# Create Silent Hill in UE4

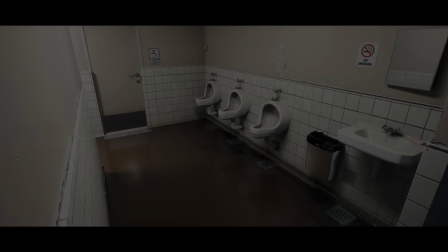(0:04)
Hello everyone, my name is Wiktor Öhman, lead artist at Quixel. In this video, I'll be showing you how I created this clean, realistic bathroom,
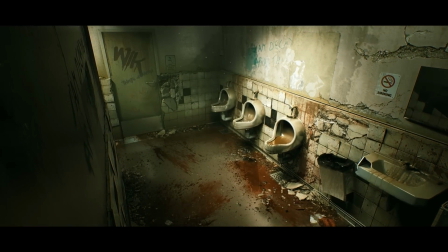(0:11)
and then converted it into this spine-chilling Silent Hill homage by leveraging multiple decals and atlases from the Megascans library,
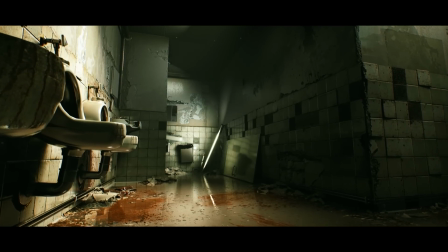(0:20)
and by using Unreal Engine's ray tracing technology to have photorealistic reflections and lighting. So let's jump right in and get started.
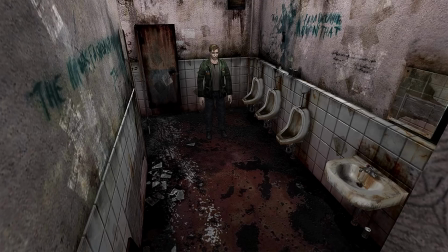(0:36)
Before we jump into Unreal, I just wanted to show you the concept or reference I used. I wanted to keep the general layout, but put a fresh coat of paint on it.
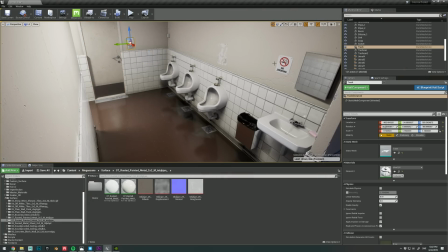(0:46)
The scene itself is very simple, and so is the base geometry, and I'm mainly relying on the materials and lighting here.
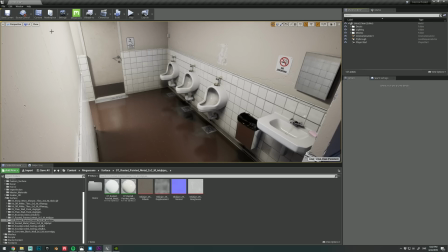(0:53)
If we switch over to this gray box version that I prepared, you can see just how simple it really is.
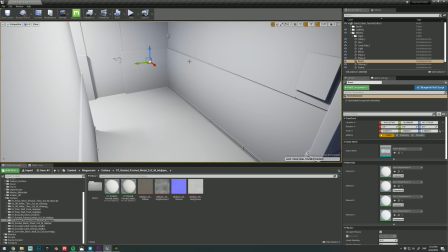(0:59)
It's mainly just a couple of extruded boxes, and the realism comes from the subtle real-world information from the scans,
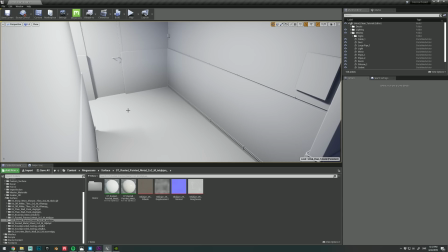(1:05)
and from the ray tracing, lighting, and reflections in UE4 which really play well together. So let's go ahead and apply some materials.
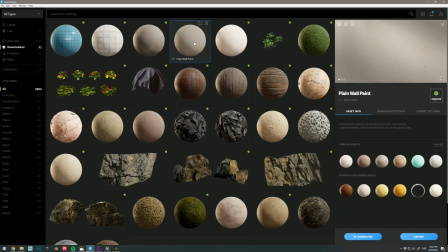(1:13)
I downloaded the materials using Quixel Bridge and exported them using UE4 Live Link, which lets you get them into your project with just one click. And the five materials you saw me selecting there are the main materials for the entire scene.
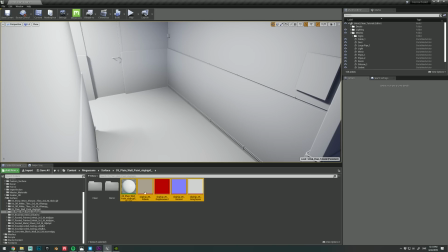(1:29)
So once I've exported them, they're available in my project, and I'll go ahead and duplicate it by hitting Ctrl W, just so I have a copy of the original.
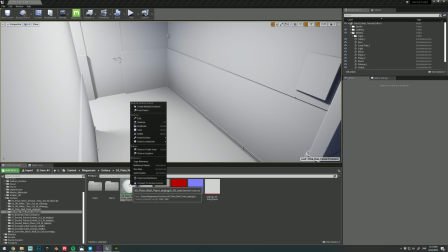(1:37)
You can also right click and do it that way.
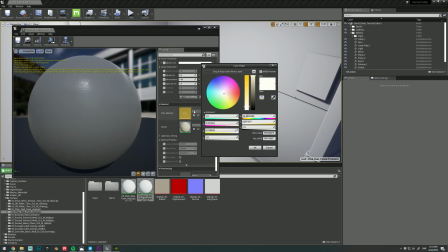(1:40)
Next, I'll open it up and tweak the albedo color a bit so that it has more of that 80s public bathroom feel.
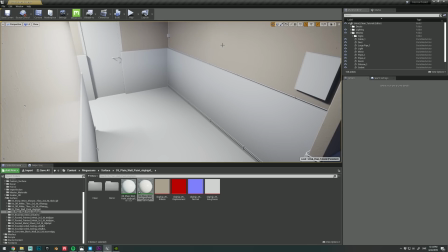(1:46)
Next, I'll drag and drop it onto the wall, and look at that, that's a wonderful coconut parchment hue right there.
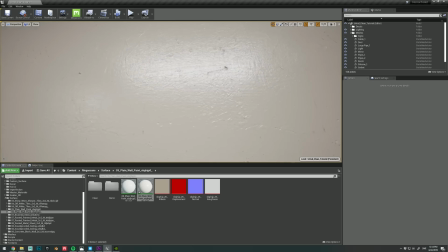(1:54)
No, but in all seriousness, if we zoom in on it, it looks pretty darn spectacular.
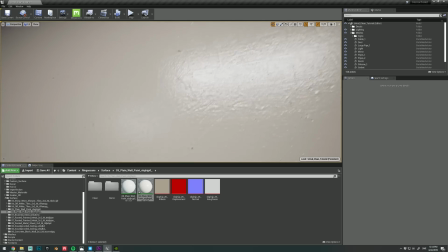(1:59)
And it'll look even more awesome once we turn on the ray tracing later. I'll go ahead and get another material from the library.
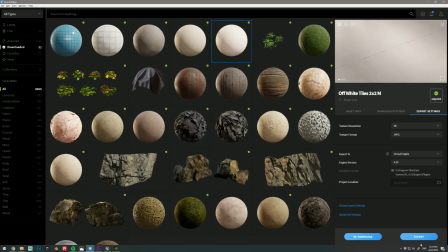(2:07)
And this time I'll get one for the floor. And I'll do the same thing here and make a copy of the original.
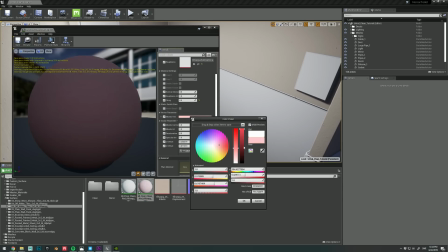(2:14)
And I want this to have more of a plasticky or vinyl look that schools and other public places use.
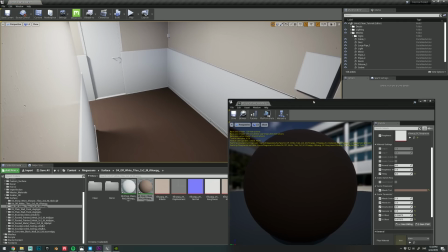(2:22)
So I'll select a color that no one would ever choose for their floor. And then I'll adjust the roughness to make it more reflective.
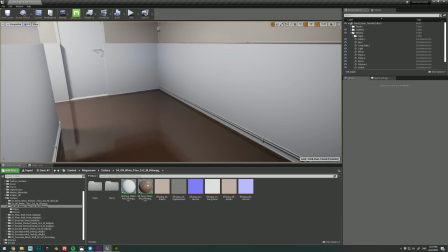(2:30)
And there we go. For the rest of the materials, I'll just go ahead and drag and drop them as they're already imported.
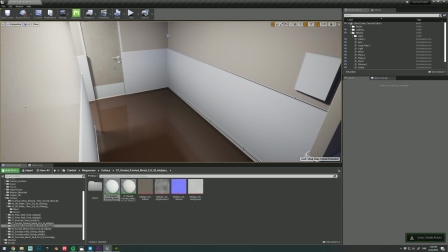(2:38)
But I use the exact same steps for these as I demonstrated earlier.
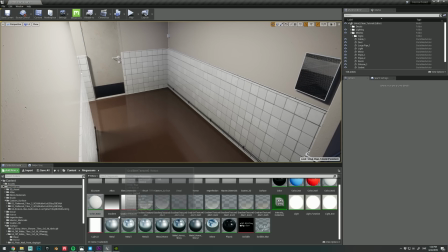(2:43)
And these metallic surfaces will really shine, literally, once I switch on the ray tracing reflections.
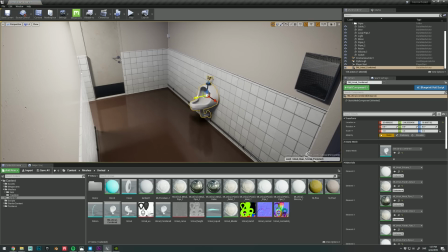(2:51)
So now we got all the materials for the environment applied, and it's time to populate it with some assets.
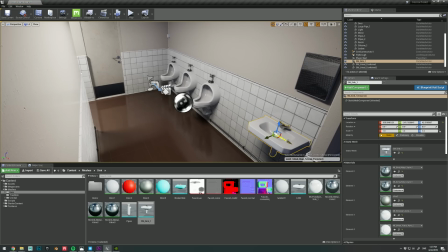(2:57)
All of these are also utilizing Megascans materials, including the plastic bag for this trash bin, which is using a garbage bag atlas.
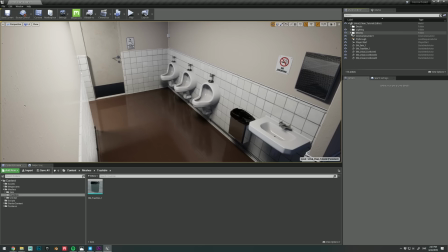(3:09)
I also added a couple of signs for some additional splashes of color. So let's take a closer look at the lighting.
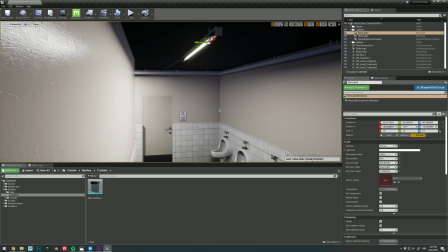(3:15)
For this clean version of the environment, I'm only using two rectangular lights for the whole thing.
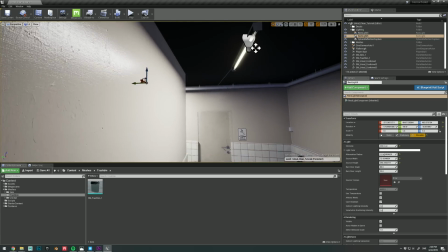(3:20)
One is in this main area, and the other one is around the corner next to the door here.
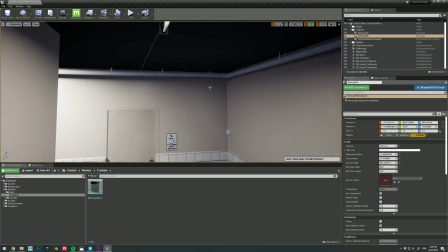(3:25)
And this actually works really well, and as you can see, they both influence and affect the room really nicely, individually.
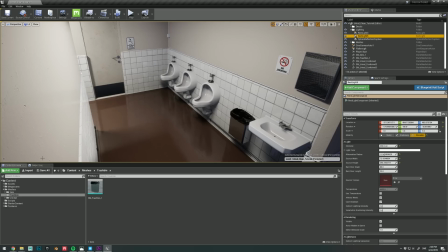(3:31)
But if I go ahead and enable the ray tracing features here in the console,
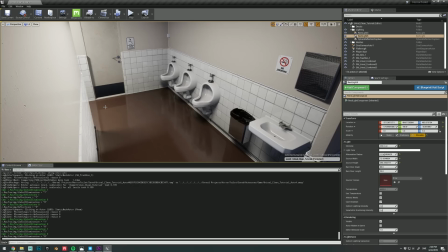(3:36)
you'll see just how much more realistic the lighting starts to look when it bounces around, catches colors, and reflects realistically in the reflective surfaces.
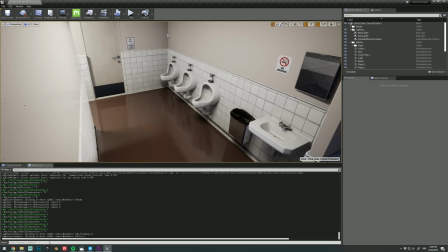(3:46)
If you check out the mirror here, it's really night and day when you compare it on and off. The same thing goes for the floor. It's just so satisfying to see just how much more defined the reflections of the urinals look in the floor when you enable ray tracing.
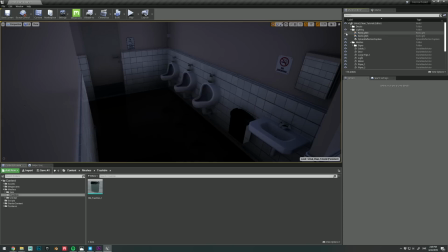(4:02)
Now if I toggle the lights on and off with ray tracing enabled, you can really see how nicely it fills the room and just bounces around.